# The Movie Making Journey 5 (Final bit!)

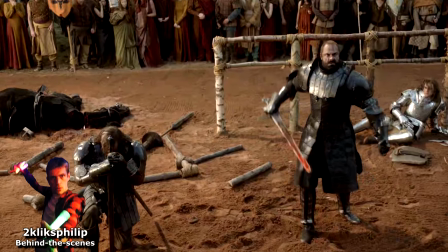(8:13)
But then the king tells them to stop, they do, and they both go their separate ways. And then… nothing.
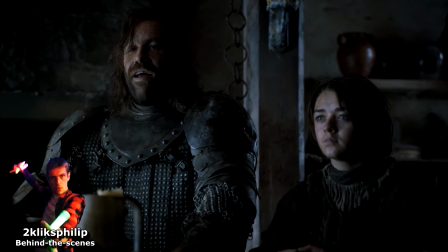(8:19)
If anything, their relationship improves with time. They then go through lots of character development, near-death experiences and stuff, and then we're expected to believe that,
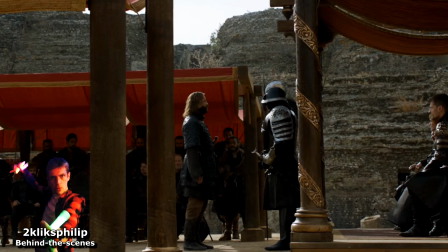(8:27)
after all this, their only goal is to hunt each other down in the name of Clegane Bol?
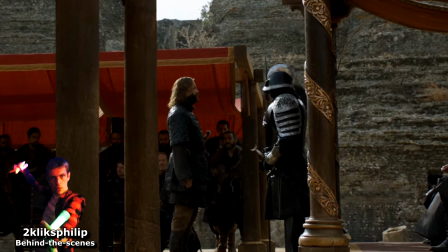(8:32)
No, it doesn't make sense. At least not in the way it's portrayed.
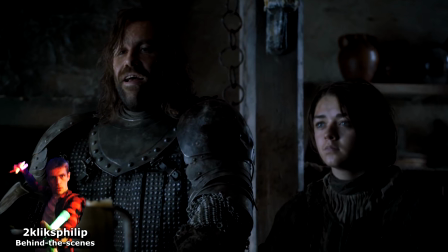(8:36)
At a push, I could imagine the Hound might want to do it if his time with Arya had meant nothing to him, and if being a good guy who helps to save the world isn't enough for him.
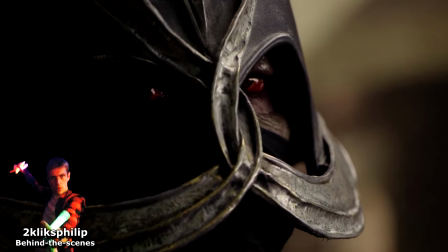(8:44)
But as for the Mountain, are we seriously to believe that he has a grudge against his brother, even after he's become a zombie?
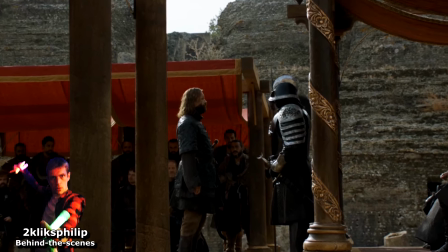(8:50)
And that, if this hatred is so strong, how can he hold it together during this scene, but then later on go rogue in this bit, killing his maker just to initiate the Clegane Bol?
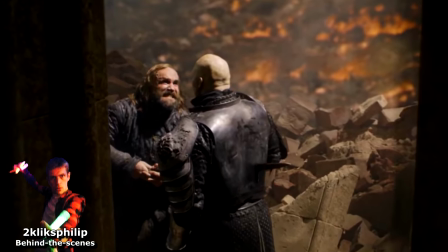(8:59)
Their stories could have been so much more, and Clegane Bol could still have been a thing,
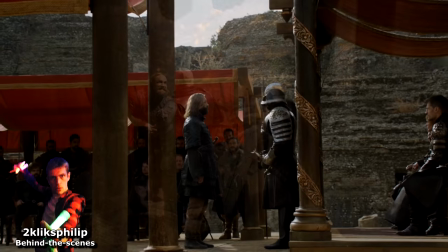(9:04)
and yet their existences for the last few seasons were reduced to existing simply for fan service.
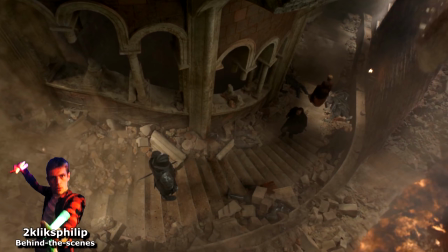(9:09)
I mean, I wanted Clegane Bol as much as the next guy, but the way it happened was just… is that it, you know?
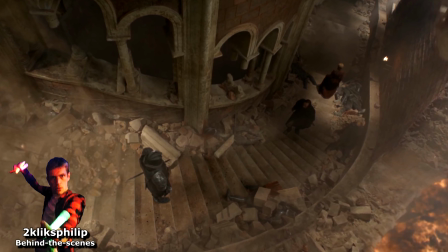(9:14)
And while we're on this topic, couldn't they have picked a better spot than on a staircase in a collapsing castle?
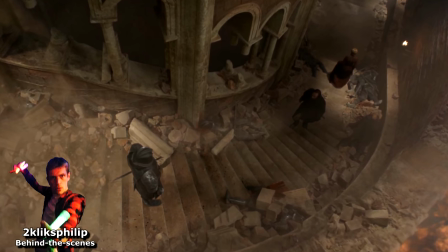(9:19)
And couldn't they have fought a bit more instead of having it ridiculously one-sided? The mountain literally has the high ground.
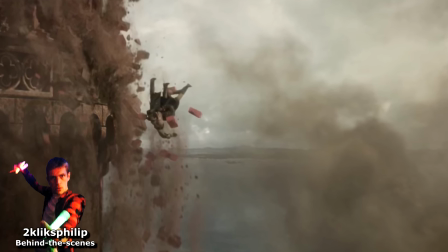(9:25)
And please don't try to explain this to me. I'm ranting and no half-explained rubbish about how it was justified will change this.
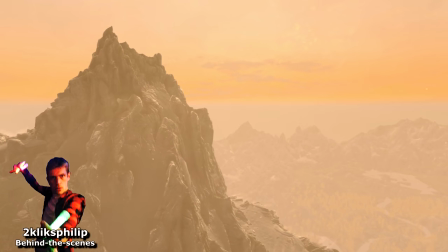(9:30)
Sorry, sidetracked a bit there. Back to the Ogrub video, which has just gotten to a tough bit.
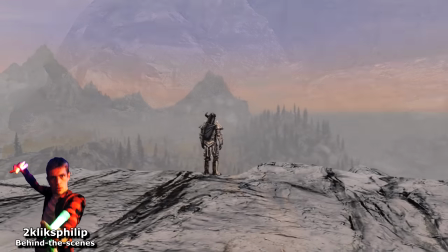(9:35)
With the main fight of the video over, the lure of the video's title has served its main purpose.
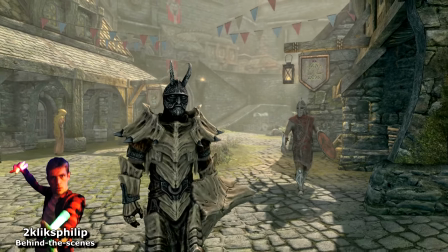(9:40)
What does the viewer have to look forward to now? How will I conclude the story? I did originally have a much worse ending.
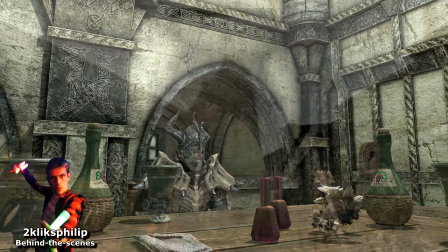(9:47)
I talked about how Ogrub retired to solitude, spending every day pretending to be an old man,
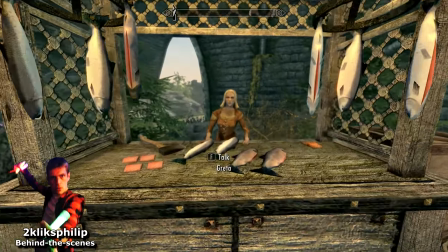(9:52)
but at night he runs around behaving like Batman. The only good thing I could see about this ending was that I got to use lots of footage of him with a different and hideous helmet on to
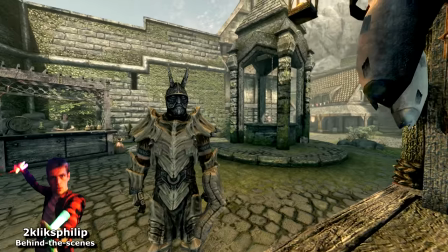(10:00)
disguise who he was, as though that would be enough to hide him.
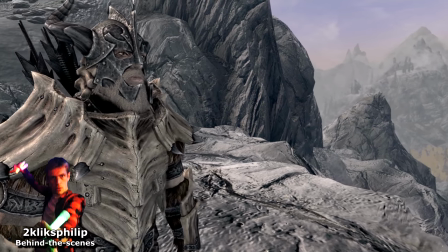(10:03)
But this ending was very weak, so I condensed the waking up sequence down as much as I could so I could get on with the scene that I'd been preparing for since doing the intro of the second video.
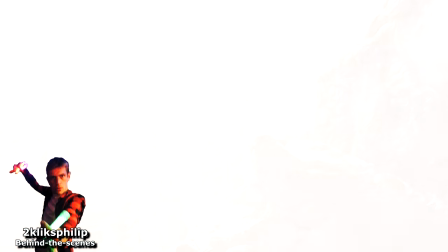(10:12)
I had been keeping a mental map in my head of where in Skyrim Osgrib had already been,
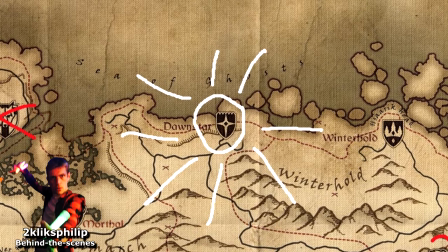(10:17)
and intentionally kept him clear of this town just for this following sequence, which deliberately plays out identically to the bit at the start of the second video,
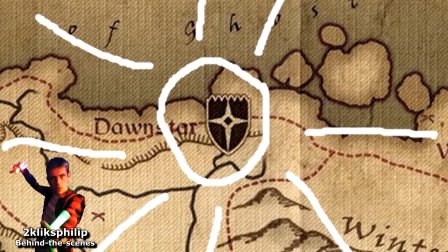(10:25)
but with a twist on the ending, once the dragon is slain. Now's a nice time to play them both side by side.
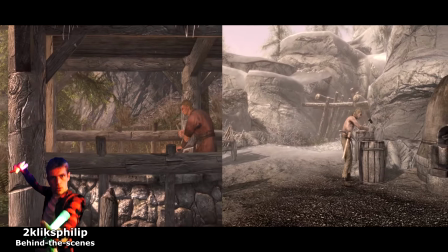(10:32)
So many people mentioned the hammer sink in the second video. I thought they might not in this one, what with it being 30 something minutes through it.
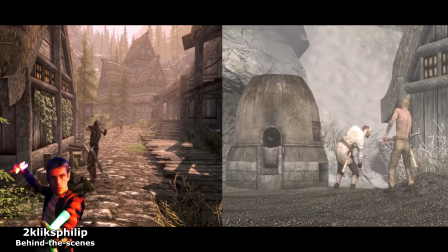(10:39)
But it was still the thing that so many viewers bothered to comment on. Like that's the thing they'll remember most about this whole video.
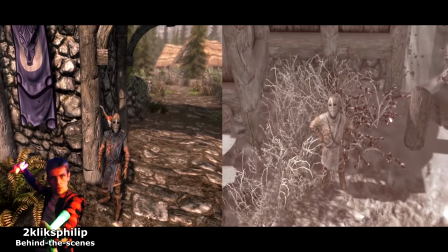(10:45)
Please don't. Also, I think the guard here is female, but still talks with a male voice.
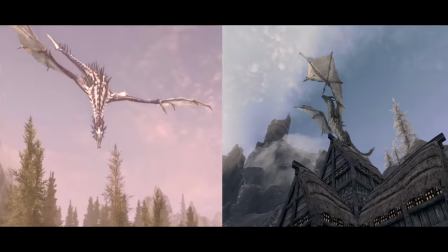(10:51) Dragon!
I'm not judging.
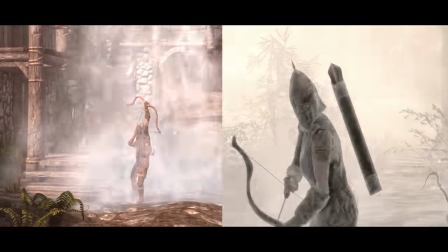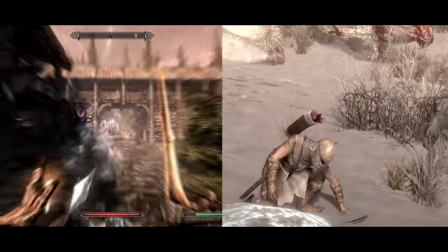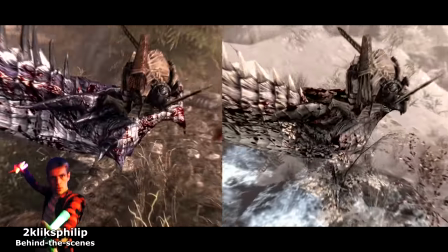(11:07)
While the intro of a video is the part I see the most, the ending is my least viewed bit.
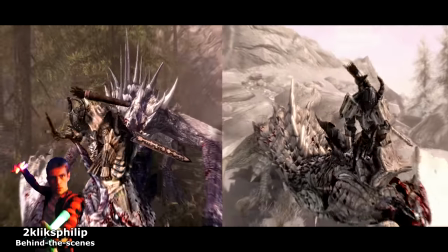(11:12)
I rushed to get it done, thinking nothing much of it at the time, but I'm amazed by how well it turned out.
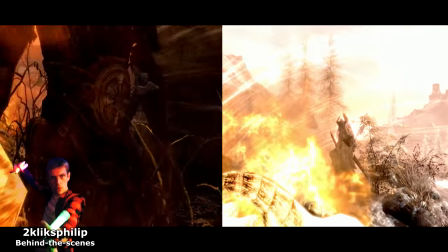(11:18)
The Batman music goes perfectly with it, and the script worked well, even though, up till actually recording it, I'd only had the final sentence planned out.
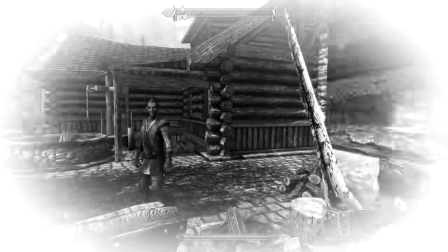(11:27) Can Ogrub ever hope to atone for his past? He's going to find out.
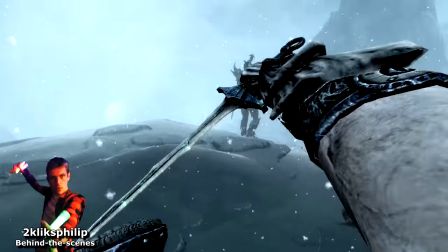(11:33)
Another change I made to this video after its release was this scene, of Ogrub killing a baddie in a snowy region.
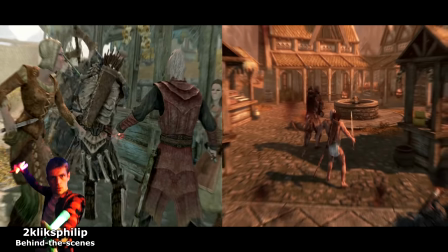(11:39)
Let's show some side-by-sides. Bits from his dreams earlier on in the episode end up happening, but with a twist.
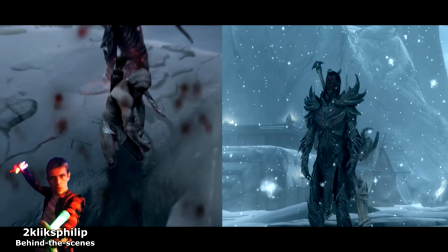(11:45)
Ogrub isn't the one being killed by the Ebony Warrior, he's the one in the Ebony Warrior's shoes, killing bad guys.
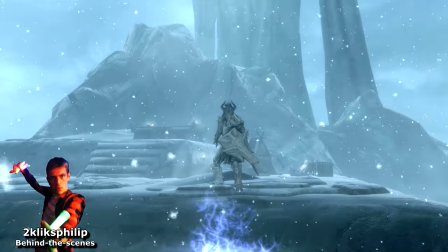(11:52)
Those dreams of his weren't just worries about what would happen when he met his brother, they also double as fuzzy prophecies about what would happen beyond that.
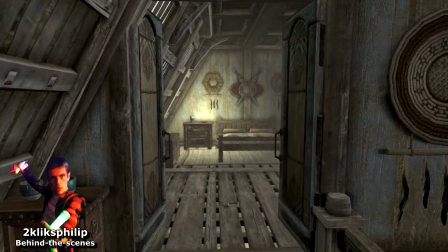(12:00)
If only Bran's visions from Game of Thrones had been this insightful. I'm sad I didn't have time to make this twist more obvious in the version of the video that you saw.
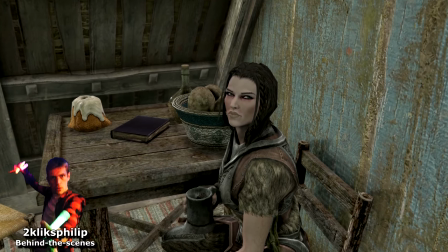(12:07)
I wonder if anybody picked up on it still. Anyway, on with the end of the video.
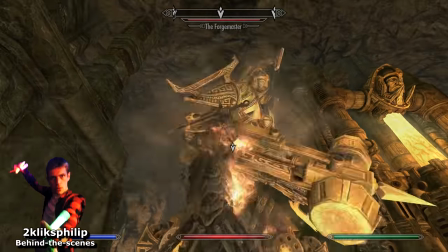(12:11)
My throwaway footage from the underground forge syncs perfectly with what's being said, even down to the ghostly companion from that mission,
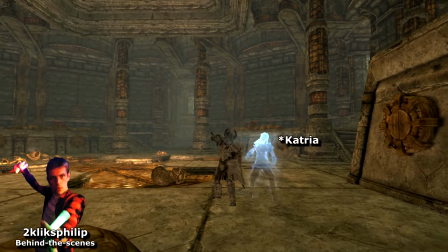(12:18)
whose name I think is Katrina, but at a glance I think she passes for Lydia.